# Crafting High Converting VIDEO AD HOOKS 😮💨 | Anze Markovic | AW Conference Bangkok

So it's going to be low camera angle. It's going to be pointing up when mother is looking down. So the angle, the visuals are going to be completely different. And this is what I always try to do. I always want to go outside the box because otherwise every creative looks the same. And we want to be different because we want to stand out. Now the next one, it's all about weird visuals.
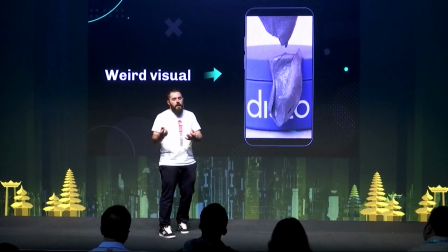Like if you have a product,
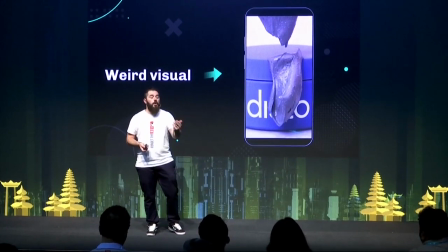think what you can do with that product and you will see you you can actually see right now we reverse that visual and
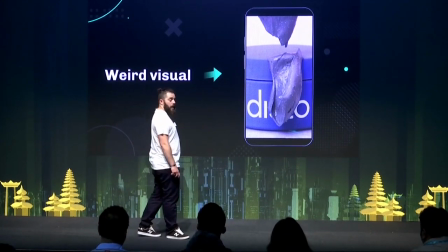we were playing with texture of this of this brand and basically you also be focused what happens after the hook because there's a lot
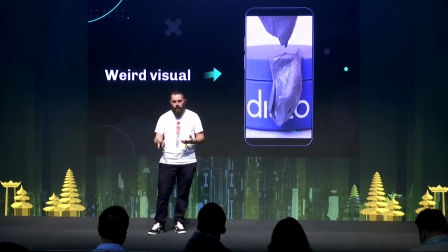of editing in behind
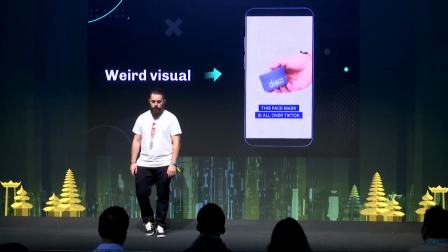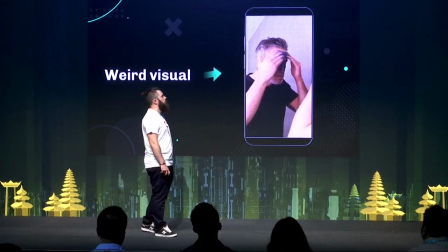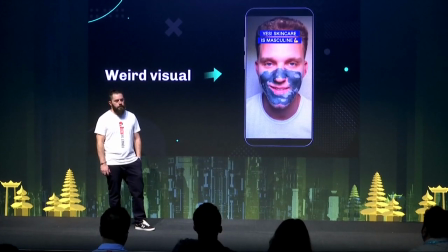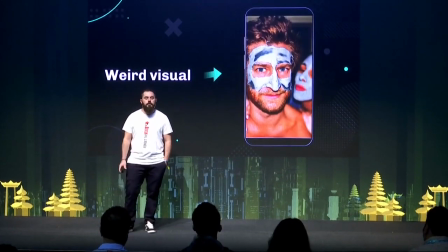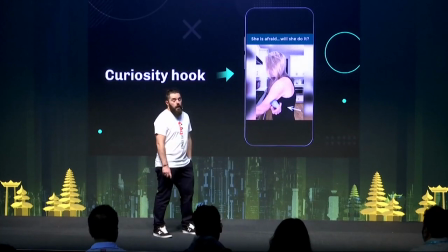okay and now the last one curiosity hook this one it's kind of
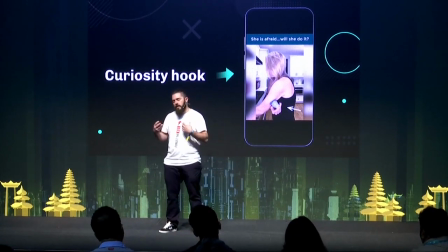connected with that countdown it sparks the same emotion curiosity but you
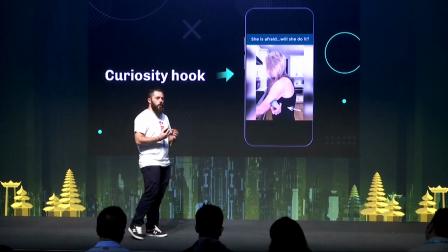see the headline she's afraid will she do it like the main objection for this brand
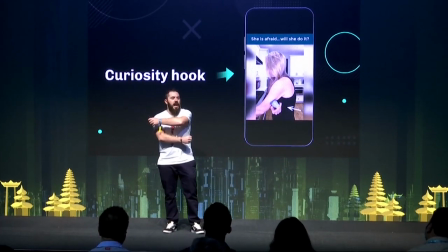because they put this device on their hand is does it hurt so we want to fight that objection immediately and also visually it's like what is going on so it's very attention grabbing so and you will also see this is like a very genuine reaction from the creator so it helped a lot with this hook check it out
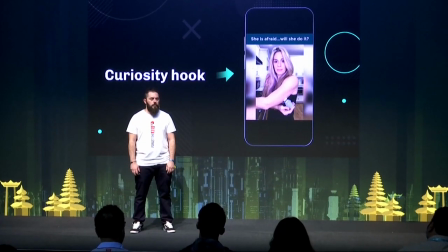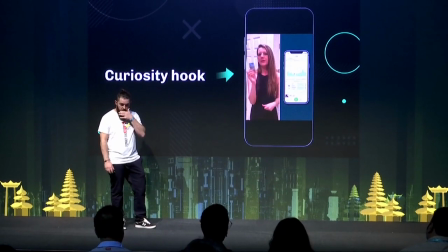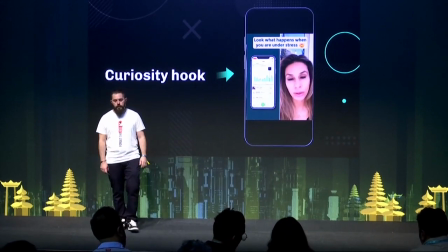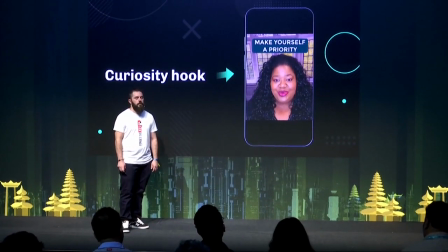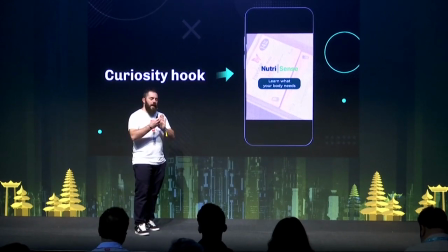okay so if you see the pattern in those hooks all those hooks are very native it doesn't look like an ad in the beginning then when I get their attention I can afford to educate them to be more direct response and actually sell as I said like all of those ads were performing really well summit a little bit lower scale some of them are like a very high scale and yeah some of the brands here we work on like they are spending like 50k a day so at bigger scale like the creative needs to be next level and yeah that's about it now as I said if you have any questions if you want to connect here's my Twitter like you will see a lot of useful information such as this thing there and yeah that's it